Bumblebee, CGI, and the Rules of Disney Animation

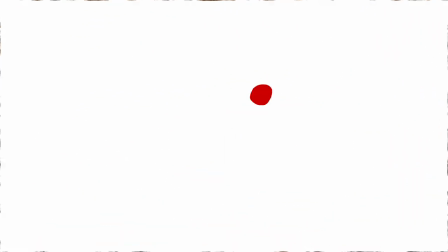4:10 When it starts to fall, it speeds up and stretches to show that speed. It eventually hits the ground and squashes. All that force is pushing it in this squashed shape. Finally, the ball stretches out again as it bounces back up.
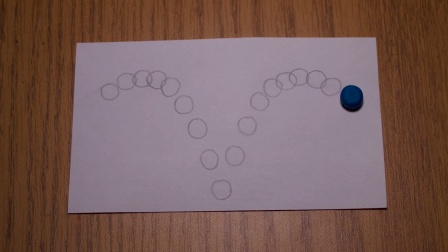4:21 If you remove the squash and stretch, it visibly seems more solid, like a golf ball or something similarly hard.
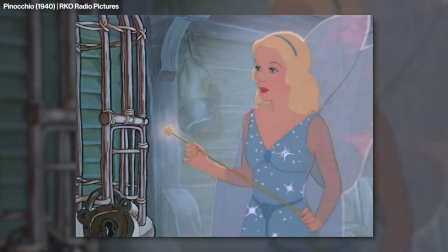4:27 A lack of squash and stretch can be very effective, namely to communicate information about an object or character's physical makeup to the audience.
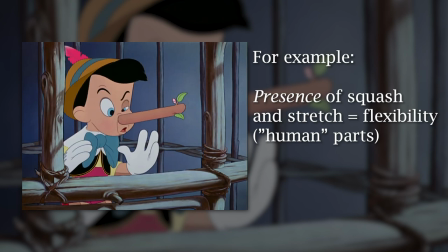4:35 While a lot of squash and stretch conveys flexibility, a lack of it conveys rigidity.
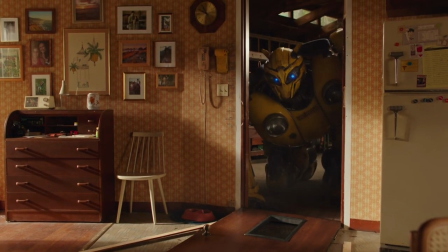4:39 So how does Bumblebee squash and stretch? Well, he doesn't really.
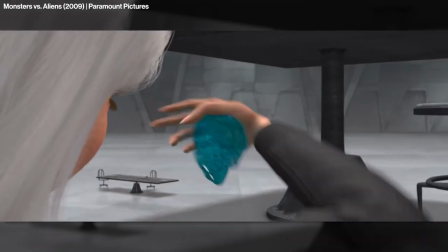4:43 He's a robot, so it doesn't make sense for him to be that way, as opposed to softer and squishier 3D animated characters.
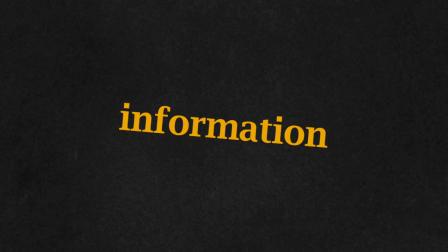4:49 So there's a lack of squash and stretch. Remember, these 12 principles are all about conveying some sort of information to the audience.
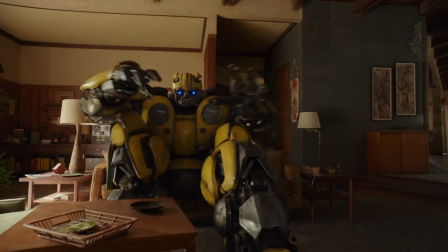4:56 In this case, the lack of squash and stretch conveys his weight and the limitations of his robotic form places on his flexibility.
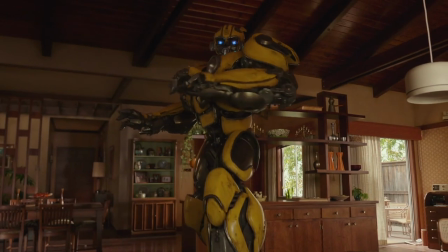5:03 There is a very subtle amount of mechanical squash and stretch throughout the scene, Like when Bumblebee does a little gasp and his face stretches out ever so slightly to communicate that.
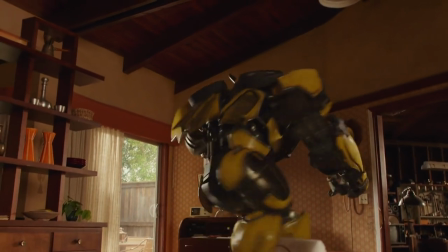5:12 But otherwise, the general absence of any squash and stretch in this scene is used to emphasize the fact that Bumblebee is a huge, heavy robot.
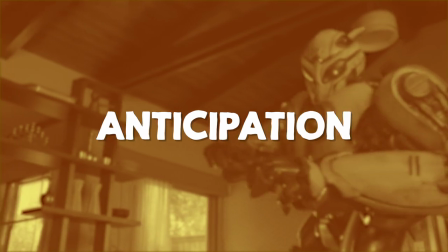5:19 So that's one principle of animation now. Next is anticipation. Once again, the name says it all.
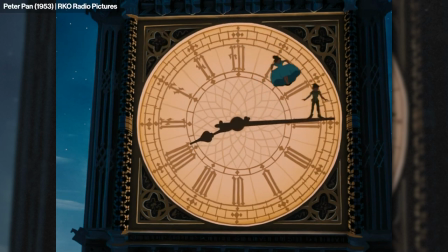5:24 When a character is gearing up to do something, say, jump, they anticipate it. They don't just pop up.
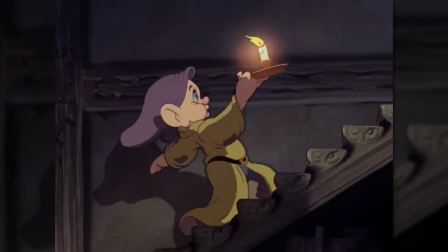5:29 They bend their knees and get ready for it. Things don't just happen. There is a clear sequence of actions which allow the audience to anticipate what comes next.
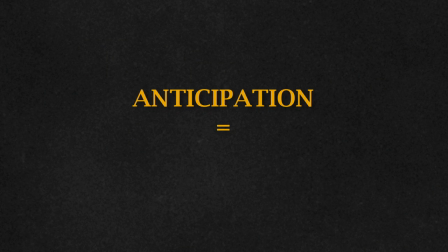5:37 Anticipation is shown by a character preparing for the main action.
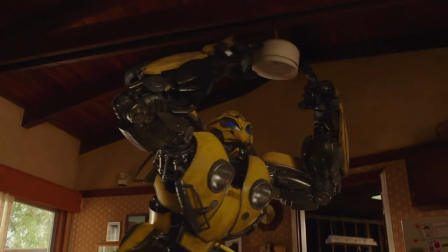5:40 A good example of anticipation in the home alone sequence is pretty soon after Bumblebee busts out of the garage and into the main part of the home.
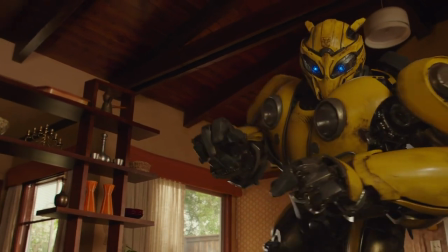5:48 We see him turn and spot something on the table and crouch down to get a better look at it. Next, it's revealed that he's looking at a soda can.
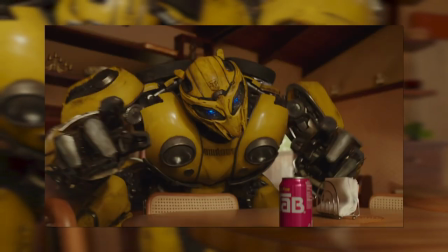5:54 Because of the anticipation, him turning and crouching, the audience already knows that he's curious about what this mysterious object could be.
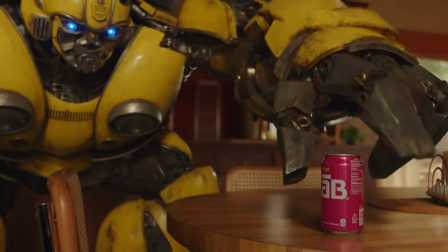6:01 He gives the soda can a little tap before grabbing it and puncturing it.
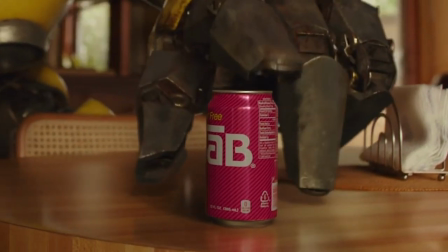6:05 This is another example of anticipation, but there's less anticipation, just one tiny tap, in order to surprise the audience with the soda bursting.
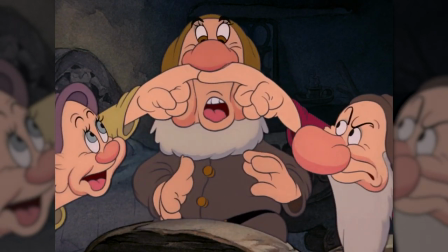6:13 So anticipation is used to introduce an idea to the audience, but a lack of anticipation can be used to create a surprise.
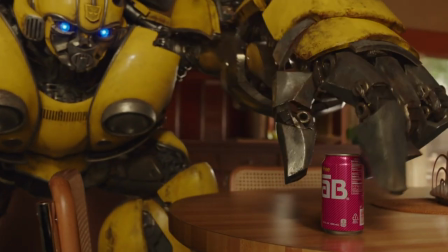6:19 Bumblebee uses both approaches in this scene in order to make sure the audience can understand what's going on, but not make it too predictable either.
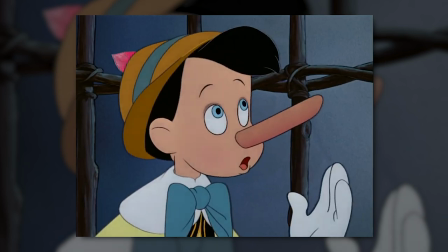6:26 After this is staging. Staging doesn't simply refer to movement and action like these other principles so far.
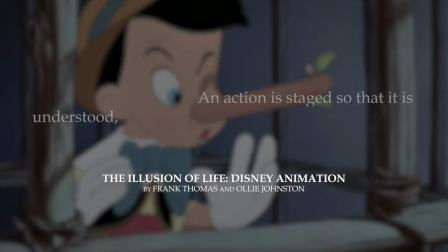6:32 Staging has to do with one action clearly flowing to the next. An action is staged so that it is understood, a personality so that it is recognizable,
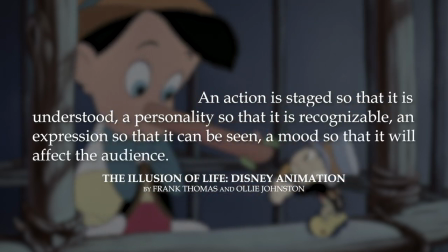6:41 an expression so that it can be seen, and a mood so that it will affect the audience. Staging helps make things clear.
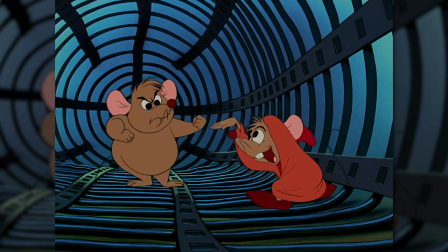6:48 An important aspect of staging is the idea of directing the audience's attention to each action or idea.
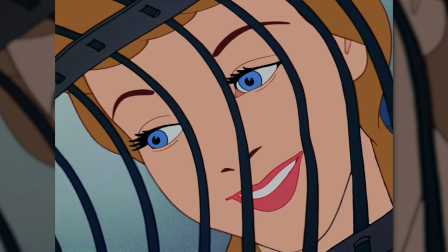6:54 Blocking plays an important role in this principle.
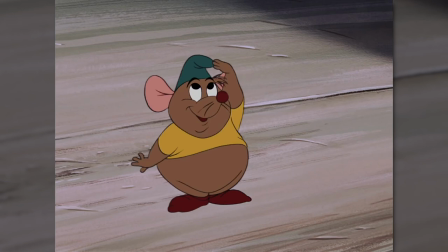6:56 You need the camera to be far enough away to clearly show what a character is doing, or close enough to make sure the audience completely understands what the character is thinking or feeling.
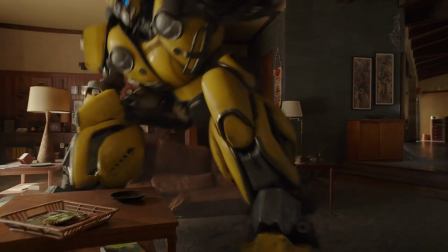7:05 So, where do we see this in Bumblebee? Well, one example of controlling what the audience sees through staging is when Bumblebee finds a coffee maker in Charlie's house.
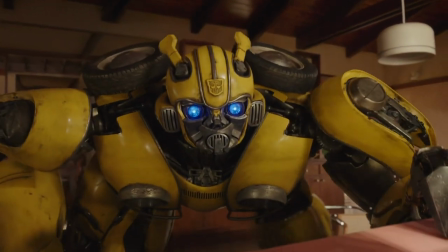7:14 At first, it's staged close enough so that we, the audience, can see his curiosity in his eyes.
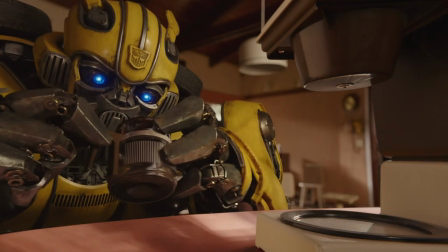7:19 It's not that close, though, because we also need to see him move around his arms as he pours out the coffee and messes with the machine.
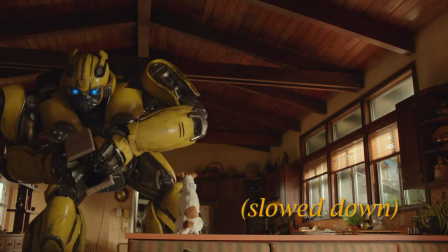7:26 Next, the staging is more distant because he has a big action that takes up a lot of space and the audience needs to see the complete action.
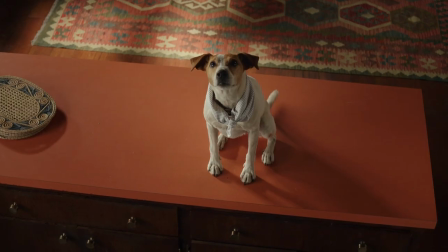7:33 We move into a close-up again to highlight Bumblebee in the plug with a look at the dog before he begins to play with it.
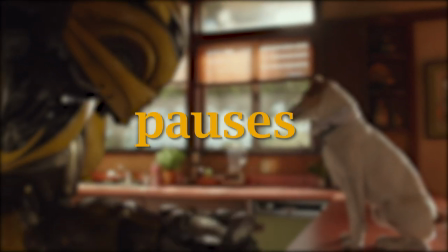7:39 The various pauses throughout the scene are also useful to help the audience process what's going on.
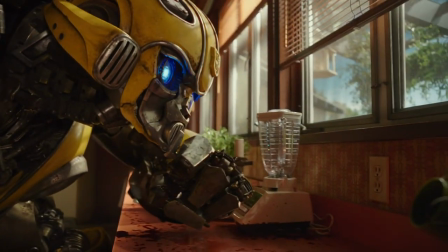7:43 Since Bumblebee doesn't speak, everything is conveyed through his actions and staging is very important to direct the audience's attention.
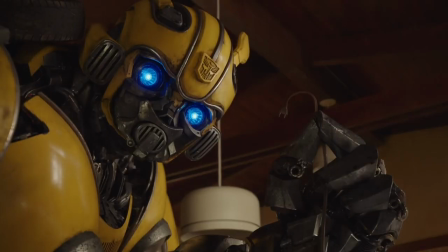7:50 An animator needs to show one distinct action at a time to make it clear what's happening. Next there's straight ahead action and pose to pose.
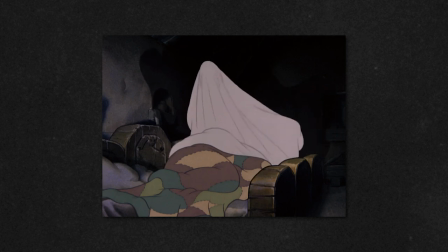7:57 These are two different approaches to animation. Straight ahead refers to drawing one frame, then the next, then the next. It's good for keeping things spontaneous and fresh because you're just drawing as you go. However that's not really how Bumblebee was animated.
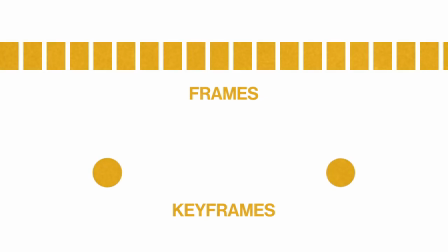8:10 In CG animation software instead of frames there are keyframes which are markers for each start and end point of a movement. After the keyframes are marked the computer fills in the rest in between.
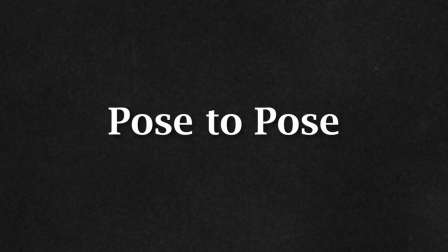8:20 So Bumblebee isn't straight ahead, it's pose to pose. Pose to pose is the animation method that applies to keyframe computer animation.
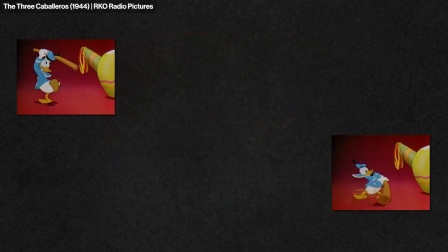8:27 In pose to pose, the important positions or poses are planned out and drawn ahead of time and the in-betweens come after.
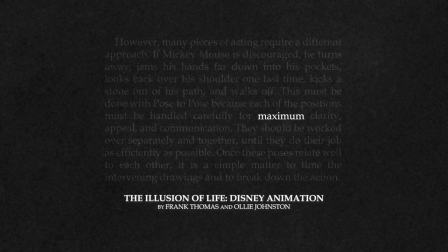8:33 Pose to pose is helpful because it offers maximum clarity, appeal, and communication.
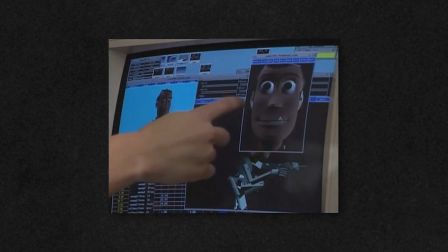8:38 This technique is much more similar to the keyframes of modern computer animation.
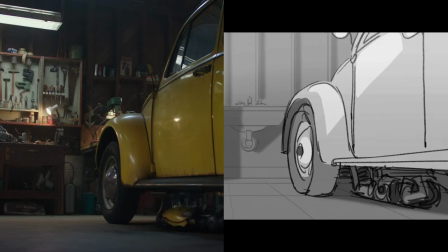8:43 So pose to pose isn't found at a specific moment in the scene because it was part of the animation process itself.
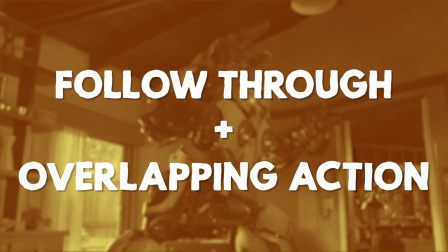8:49 The next principle is another pair of ideas, this time followed through an overlapping action.
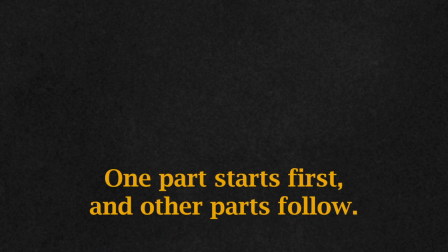8:53 This principle is centered around the idea that one part starts first and other parts follow.
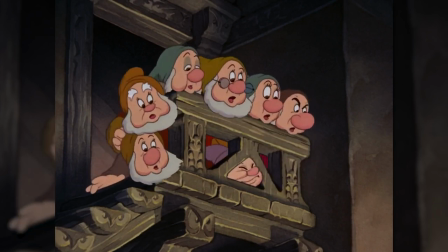8:58 It can be seen most clearly when animating characters with loose flesh, as the fleshy parts of a body will move slower than the skeletal parts.
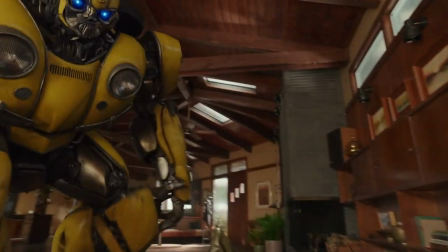9:06 Obviously Bumblebee doesn't have loose flesh. What he does have though is a bunch of tiny mechanical parts moving together, and this allows for a ton of overlapping action.
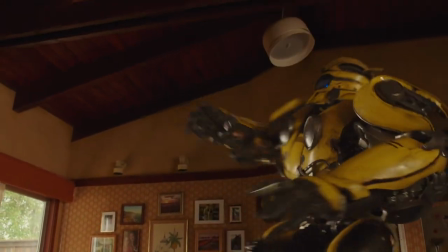9:14 You see it when he's first entering the house and he turns to take in his surroundings. His head zips around first, then his big lumbering body follows behind.
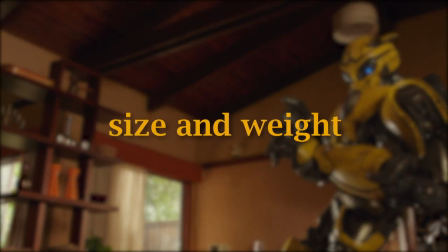9:23 The overlapping action helps convey the varying size and weight of Bumblebee's different mechanical components.
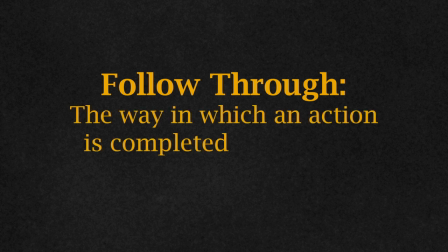9:29 And then there's the follow through, which is the way in which an action is completed, and how it all turns out.
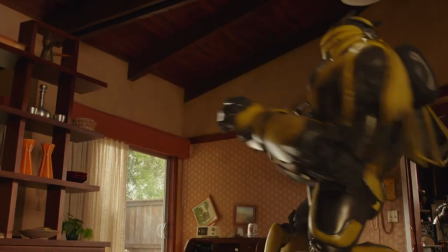9:33 When Bumblebee hits a shelf while getting his bearings, he turns around, there's that overlapping action, in a visibly more careful way and stares at it for a moment.
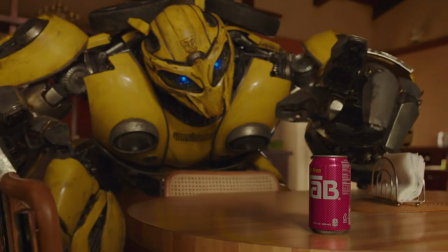9:42 The follow through for this simple action tells the audience that Bumblebee is trying to be careful. Now we're halfway through the principles of animation at number six, slow in and slow out.
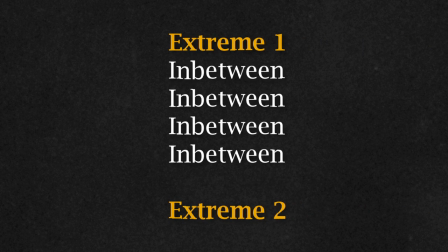9:51 This goes back to the idea of extremes and in-betweens that we looked at earlier with Pose to Pose. Slow in and slow out refers to the timing of the in-between frames from extreme to extreme.
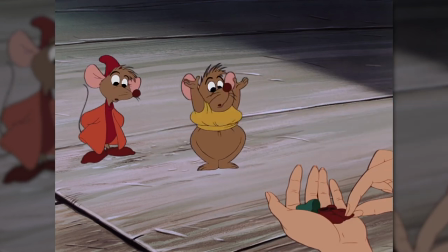10:01 In animation, if a movement is comprised of a lot of frames, it will be slower. On the other hand, if a movement is drawn with just a couple frames, it will be snappier and quicker.
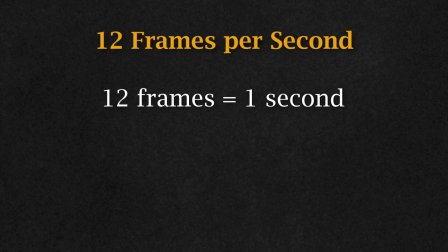10:09 For example, at 12 frames per second, an action made up of 12 frames will take one second to complete, while an action made up of three frames will take a quarter of a second to complete, or just 250 milliseconds. These concepts of frame spacing and timing can be applied to slow in and slow out.
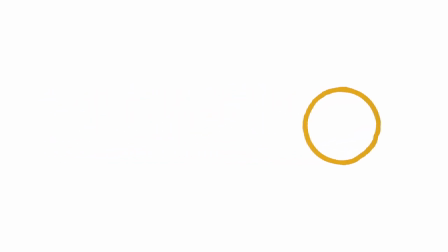10:25 The idea is you don't want an action to be uniform with a character moving the same amount in each frame. That just looks boring.
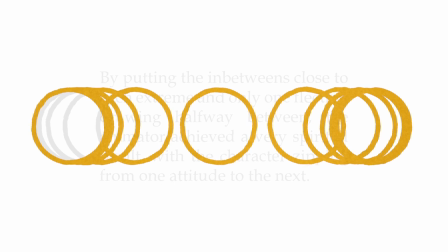10:31 Instead, by putting the in-betweens close to each extreme and only one fleeting drawing halfway in between, you're able to get a very spirited result. It also puts emphasis on each of the extremes without wasting time showing the animation from point A to point B. So to examine this principle in Bumblebee, let's pick a movement.
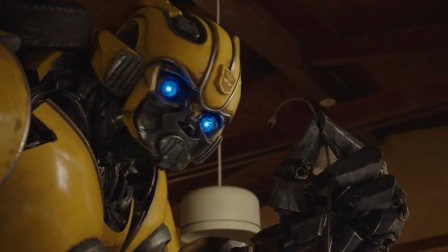10:49 I'm going to look at the part where Bumblebee turns his head to look at the dog because it's a pretty straightforward example.
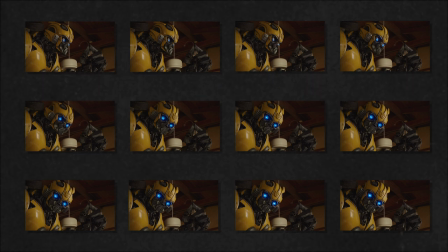10:54 Here's every other frame from that movement. It's not necessary to go frame by frame here. So the two extremes would be when he's looking at the plug and when he's looking at the dog. The in-betweens are everything in between. Already you can tell there are more frames to show the beginning and end of this motion and less to show the actual turning of his head.
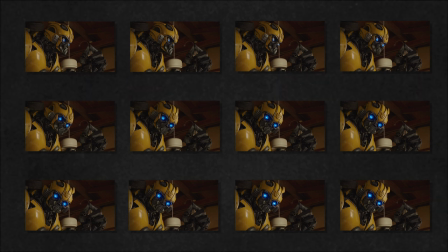11:11 This puts emphasis on the two extremes, or the two things that he's actually looking at, because that's what's important.
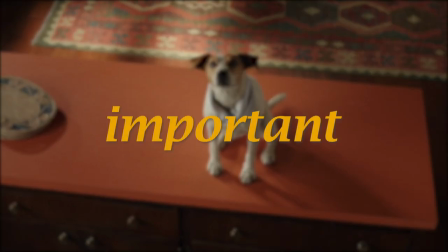11:17 Again, these 12 principles are all about highlighting what's important in an action, whether it's a physical movement or a feeling.
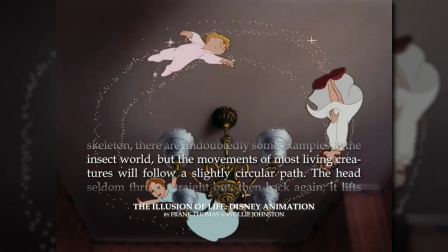11:24 Next is arcs. In nature, the movements of most living creatures will follow a slightly circular path or an arc.
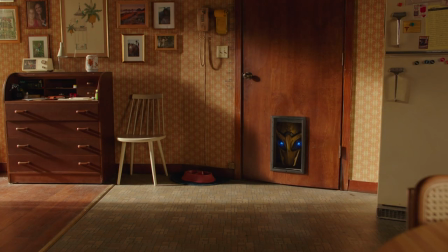11:30 In animation, using arcs helps things look less mechanical and more lifelike. Now you might be thinking, wait, Bumblebee is mechanical.
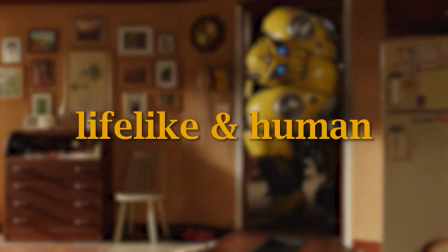11:38 But remember, the point is to make Bumblebee appear more lifelike and human because that is how you get the audience to connect with him as a character. For this principle, I'm going to take a break from talking for a moment and just show you some different arcs in this scene.
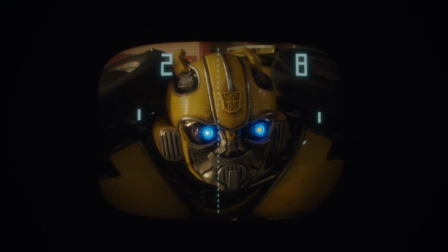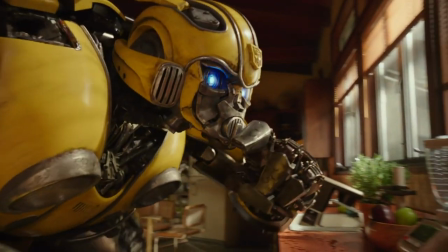11:59 And there you have it. The arcs in Bumblebee's movement make him seem more alive and natural, which is especially important because he isn't physically human.
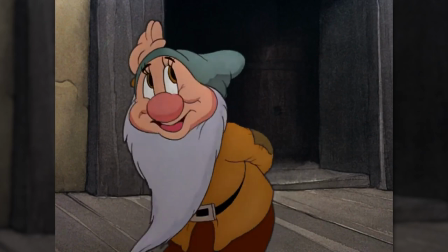12:07 This principle plays a crucial role in helping the audience identify with a character, and Bumblebee is one example of that.
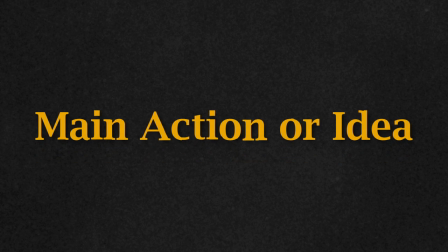12:14 Following arcs, we have secondary action. Secondary action involves main action or idea being strengthened by other gestures or actions, a secondary action.
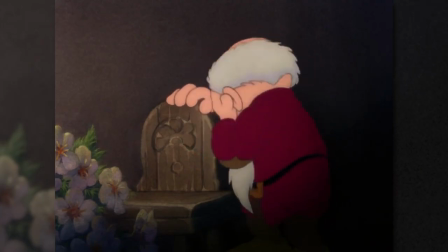12:23 If a character cries, they might wipe away a tear too. It's a small action with a lot of effect.